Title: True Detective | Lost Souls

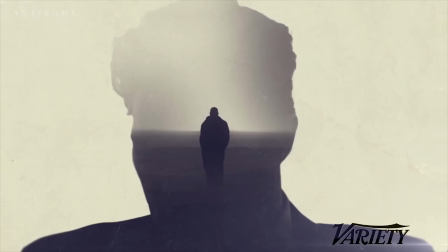246s
Nick said to us that what he was trying to do was look at the poisoned,
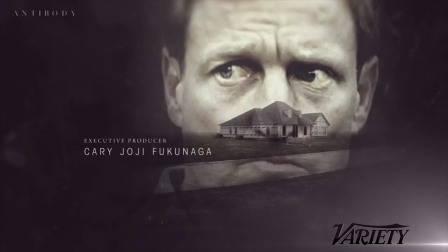250s
broken landscapes of Louisiana and use them as a metaphor for the poisoned, broken characters, people who'd been exploited,
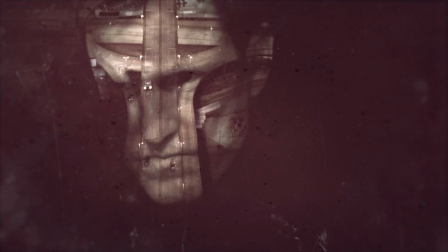256s
people who'd been polluted and used up. Images that convey internal division, with partial portraits split by the toxic, industrial elements,
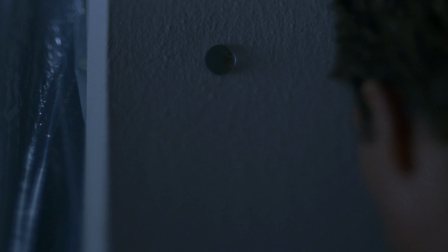263s
linger in the viewer's subconscious as they proceed to watch these elements unfold.
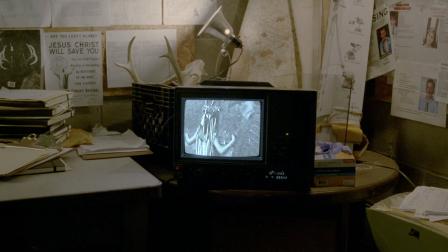269s
There's an influence of cosmic horror throughout, a genre popularized by H.P.
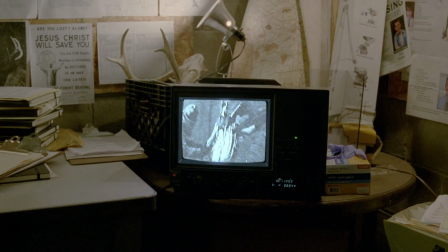273s
Lovecraft, which explores the horrors of the unknown, of the madness and evil from other dimensions that we as humans cannot fully comprehend.
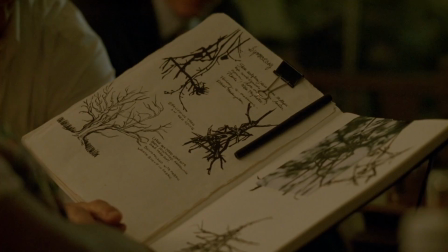281s
It's the idea that the ordinary life we take for granted is nothing compared to
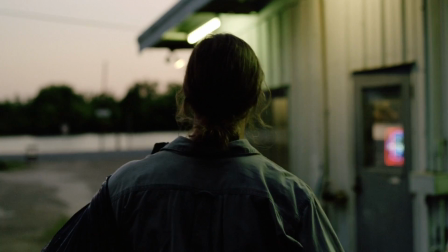286s
a reality so abstract and alien that even thinking about it will make a person go insane.
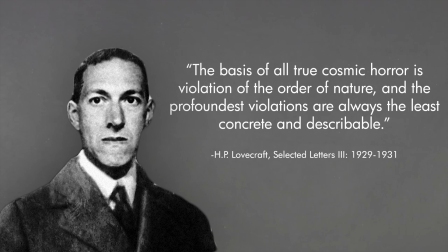290s
To quote the man himself, "The basis of all true cosmic horror is violation of the order of nature,
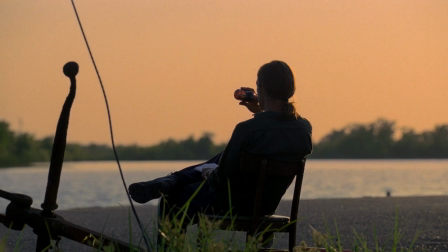296s
and the profoundest violations are always the least concrete and describable." We can observe this idea in the landscapes of Louisiana,
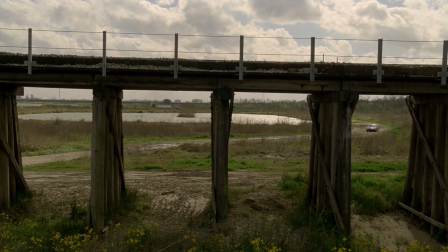304s
as the environmental decay and gradual deterioration seeps its way into the people, culture, and society.
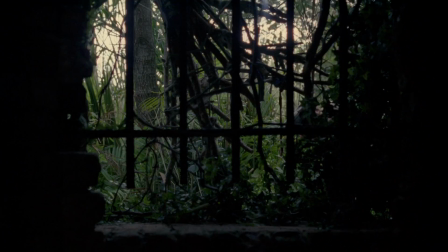311s
Just like the novel Blood Meridian, it feels like the antagonist is a vibe, the age, something infernal in the environment.
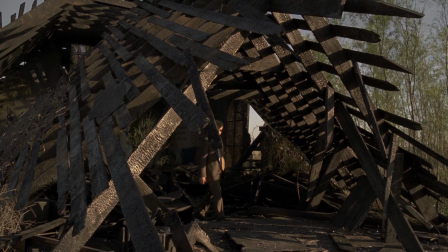318s
Kari Fukunaga chose wisely to position these characters in hostile surroundings, as if the world is closing in around them, to truly represent nature in a damning way.
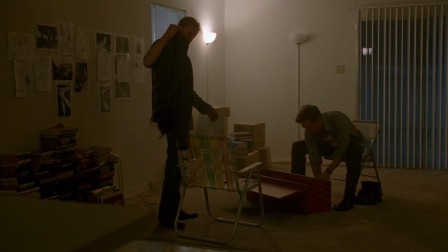328s
Russ's bare apartment clearly shows his distance from warmth and connection, as his work is everything he has.
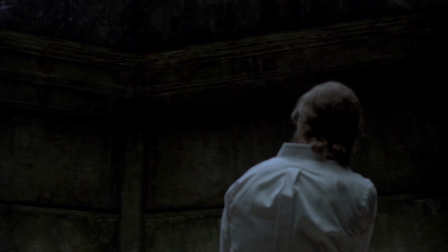333s
We get a feeling that his mental health has taken a dip after seeing random hallucinations.
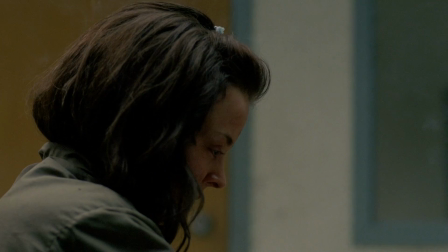337s
They're shown with such abstract qualities that to fully understand them, we need to properly deconstruct Russ's thought process.
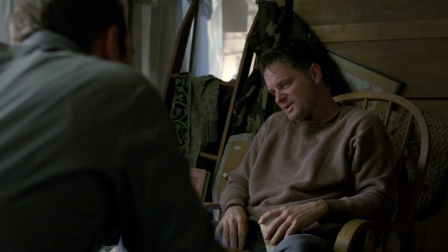344s
The cults, the maze at the end, the decency in people being corrupted by evil, all made the show seem straight out of a Lovecraft story.
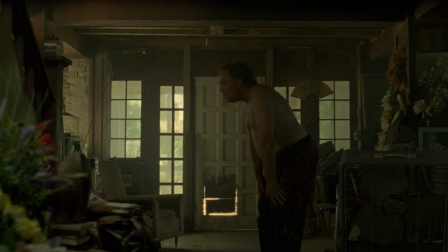352s
As the show led up to its finale, many people were obsessing over the small details in order to crack the case,
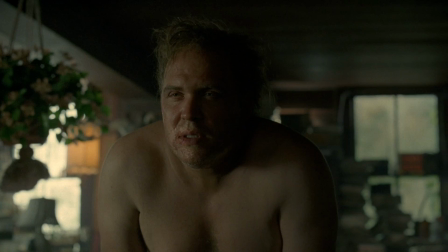357s
which is why many were disappointed to find a stereotypical redneck at the end of the trail. I
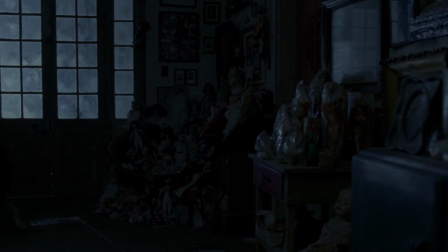362s
thought this was perfect because I was expecting some outwardly supernatural occurrence to take place,
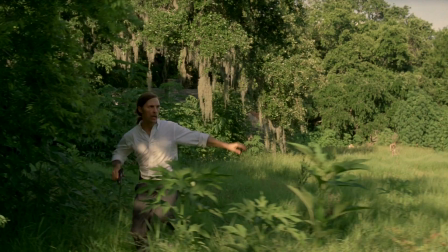367s
but instead, the monster they've been tracking was just a disturbed, troubled man being controlled by other people.
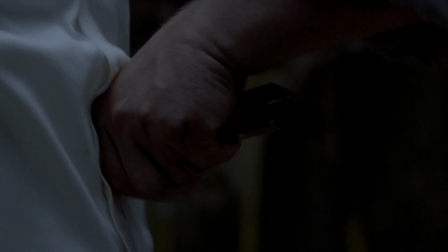373s
And that was the whole point. Even people have the capacity for evil that Lovecraft's monsters do.
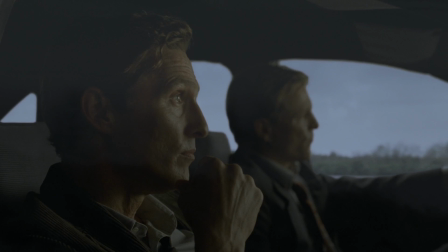381s
The term psychosphere is used by Rust early on.
I got a bad taste in my mouth out here.
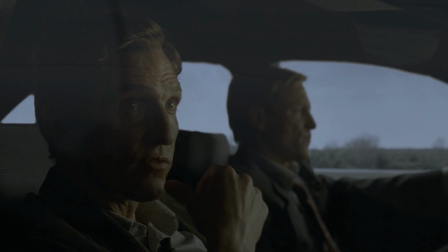389s Aluminum. Ash. Like you can smell the psychosphere.
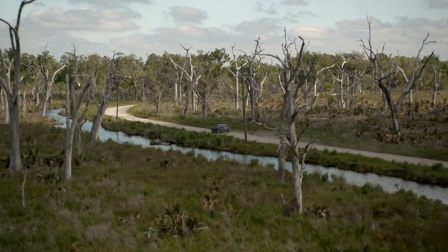395s
This term again originates from the creations of H.P.
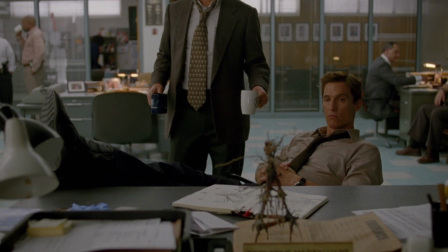397s
Lovecraft, which describes the area of collective consciousness where someone's thoughts and feelings are projected, and anyone in the vicinity can access these.
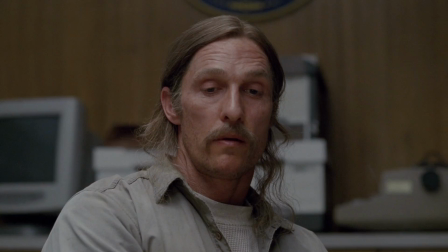405s
This is what Russ thinks compels people to commit savagery.
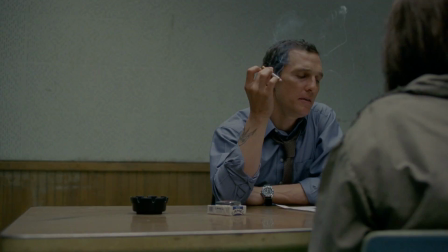409s
He depicts the psychosphere as being poisonous and widespread, and on some level, he even embraces the darkness.
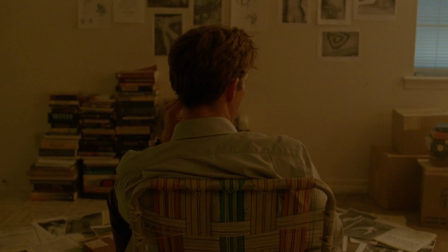415s
Maybe this is why he sees those cryptic visions, has the ability to read people in a few seconds, and can seemingly taste colours.
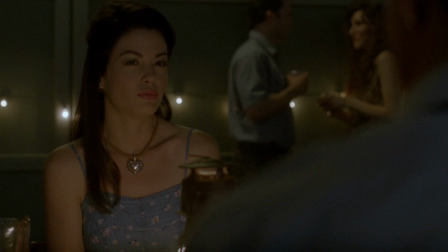422s Just when I thought he couldn't get any stranger. Are you serious? He tastes colours. So, what is synesthesia? Synesthesia.
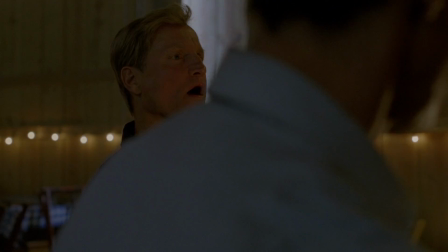432s It's a misalignment of synaptic receptors and triggers,
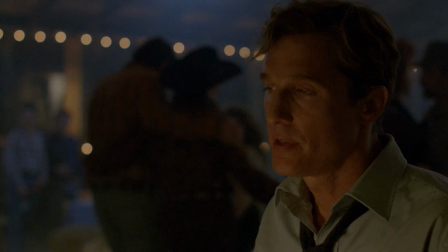439s alkalized colors, certain metallics. It's a type of hypersensitivity.
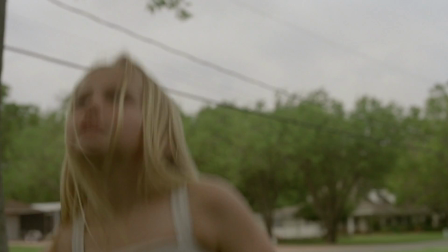445s
The slow, almost meditative camera movements help highlight the symbols, pentagrams, and the foul atmosphere that seeps its way into the people.
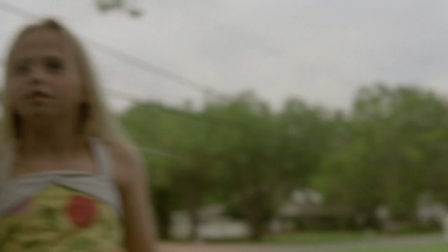453s
The mysterious occult love to revel in this ambience, while the audience can see the deteriorating effects it has on Marty's family over the course of 8 episodes.
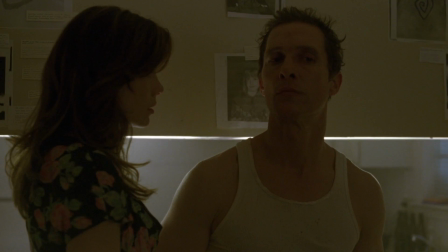462s
The corruption of the daughters, Marty giving into temptations, and Maggie using Russ to feel better about herself,
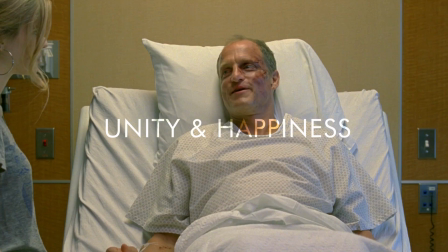468s
all feels like an unseen force slowly picking apart the idea of unity and happiness, and the souls being constantly tainted over time.
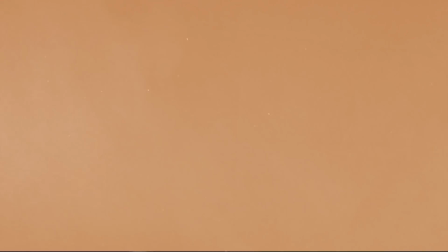475s
The detective's relationship harkens back to the poem titled Epic of Gilgamesh,
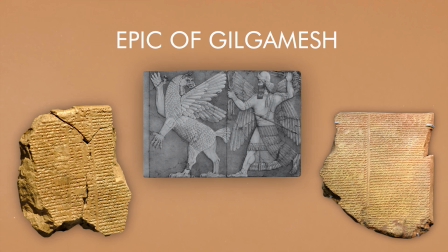480s
a series of fragmented tablets dating back to 2100 BC that chronicles the friendship of Enkidu and Gilgamesh.